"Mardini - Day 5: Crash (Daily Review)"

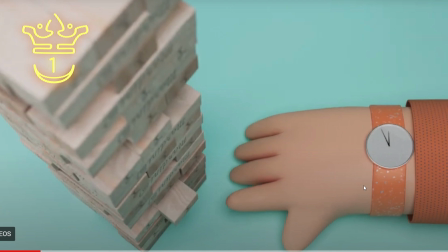You have this very simple hand, which also saves you on modeling, right? You don't have finger joints or anything. It's super basic. You have this little watch strap. All of this is extremely basic geometry, just textured well. The background, a great choice of color, and the lighting on this is nearly perfect.
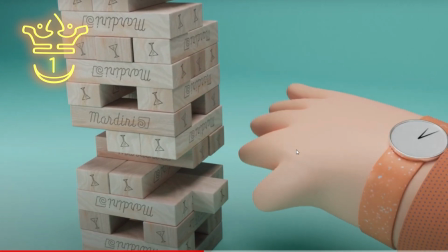As for the actual shot, this little flare that they add over here adds an incredible amount.
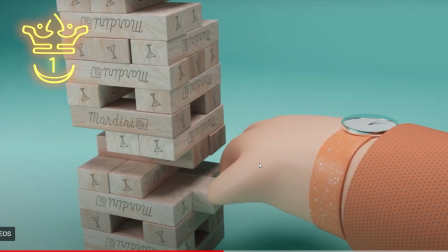It adds personality to the shot, and then you have, you know, this very relatable scene where he's kind of wiggling his fingers and he stops and pauses.
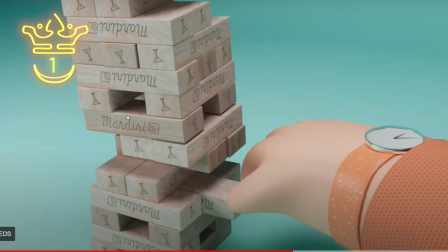As for the actual dynamics, this is awesome. The fact that it's stable at this point, all the while they're trying to pull this out, awesome stuff.
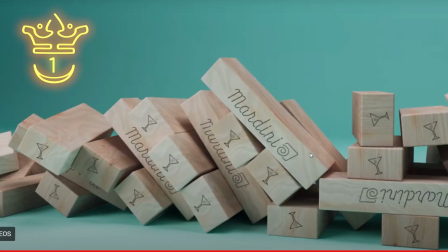Everything about this is brilliant. Yeah, I can't say anything bad about it at all. So yeah, Jason Harmon, love it, man. Awesome. Time for Mardini review.
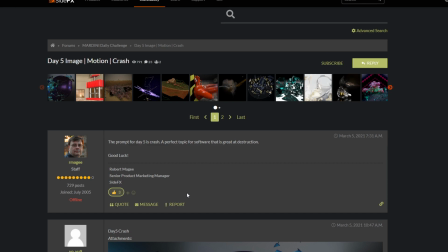One day, when Houdini forum likes are treated as a form of cryptocurrency, I think Robert McGee will appreciate what I'm doing here.
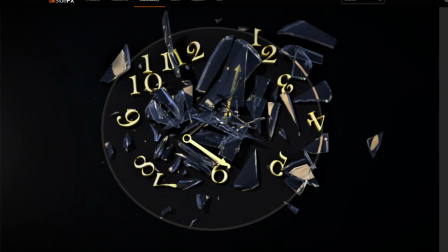But until then, so this entry from Mark. Oh, hi, Mark. I think that this is awesome. There's nice lighting on the background, a good color scheme, the sort of bluish glass with the golden numbers. I think the only thing is that the glass doesn't quite look like glass. I'm not exactly sure why.
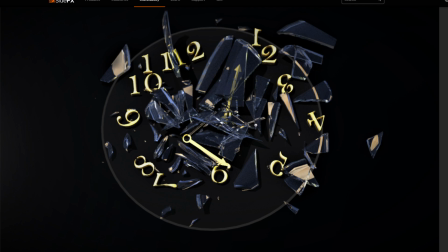It might be an IOR issue, or it could just be an issue with the actual geometry. The edges feel kind of smooth, and so it feels more like plastic rather than glass. But this actual shot is very nice. There's some good detail to it. The numbers are sort of falling around.
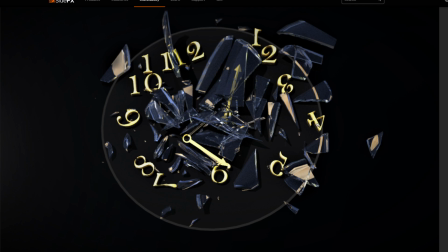It's a good shot that could have been refined a bit more and been an awesome shot. So yeah, Mark, nice entry. So in my opinion, this is a winning entry. Perhaps it didn't align with the topic, I don't know. but I really like this entry. The amount of detail on the light bulb, the sort of setup for the render, the conceptual idea, you know, this light bulb should be the thing that's being smashed, but it's actually the hammer. The hammer's breaking in all these places. There's a very detailed sort of destruction going on over here and in here. And there's two different types of destruction. This is that sort of wood fracture, and this is more of a concrete fracture. They also have lens flare. Everything about this is great. I think that this deserves an honorable mention at least.
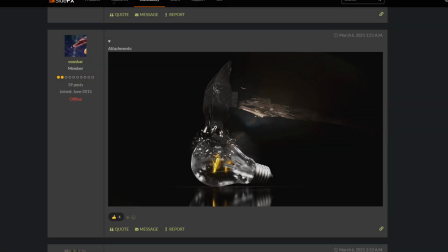So yeah, awesome work by Oscar. Oscar, I remember you.
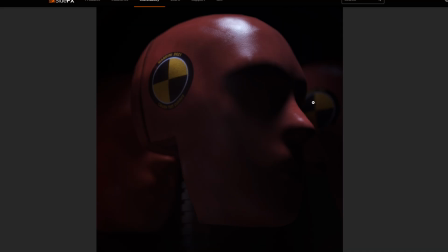So this entry by Jonas F. It is a brilliantly rendered entry. That's the main thing that I see going for it. It has a bit of an ominous feel as well to it. These sort of feel like robots or something.
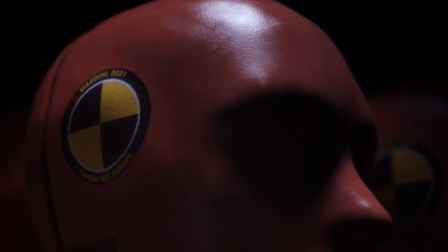But the actual texturing is great. If you look over here, there's that sort of speckling.
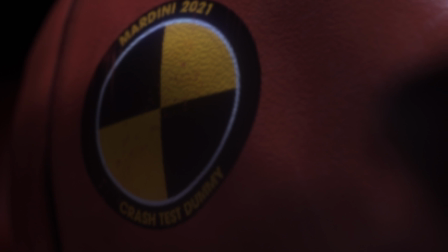Even the texture on the side of the head has some sort of wear to it. And if you take a look, there's even variation in roughness.
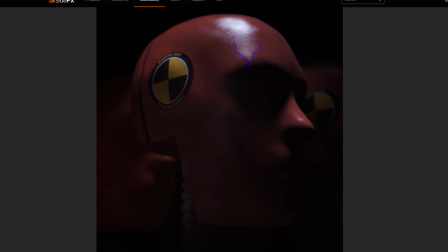Over here, if you look at this area, you can see that the light dips in a different way and reacts differently compared to an area like that or that. There's lots of interesting speckling going on. Once again, I think that this is a great entry. I don't have anything bad to say about it,
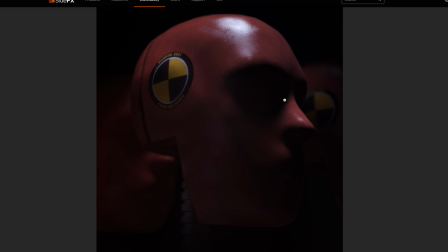and that's kind of been a weird theme so far with this one, is that I'm not really giving any helpful feedback.
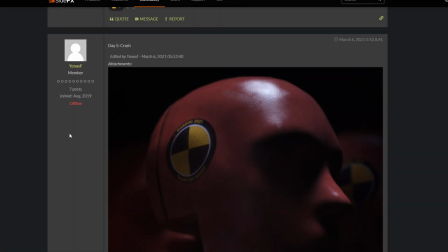All the entries were actually really good. So yeah, nice entry by Jonas F. And here we have this absolute power move from Tom Knoll, posting an entry about fatal error crashes in Houdini in a Houdini competition on the official Houdini website. I love this entry, man. This made me audibly chuckle when I first saw it.
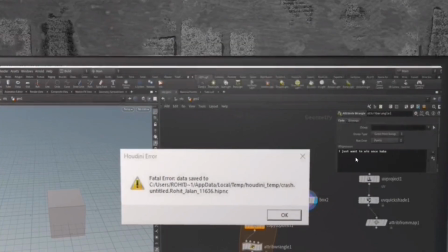And this is the first time I saw what it says in the background. I just want to win once.
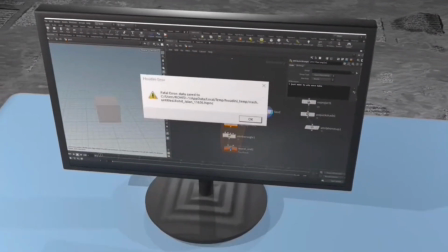Dude, sick. At the end, actually, I thought it was a still when I first saw it.
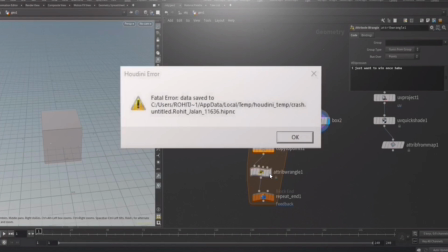And I was like, that's a great entry already. Doesn't need to do anything more. And then I realized that he actually doubles down on the topic.
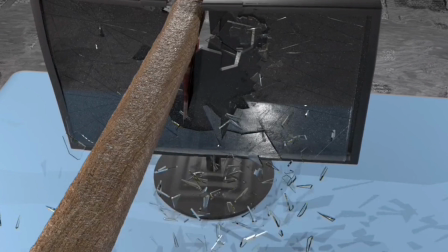And he has this at the end. And this is pretty good. So he has this.
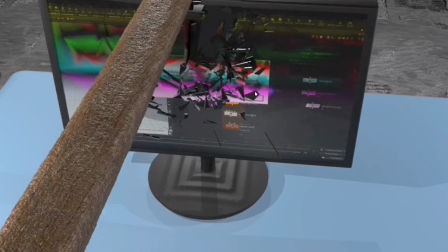As it smashes through, I find it really cool that he had the detail of, you know, the different colors on the screen as the sort of fails. The only thing I would say is that the lighting on this is a bit weird, so the background is very well lit. I'd say maybe make the background dark so you just focus on the foreground over here. Give the table a slight texture, but like, yeah.
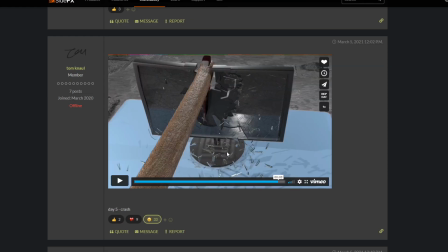I think your entry is great either way. Conceptually the best entry I've seen. So yeah, man, sick stuff.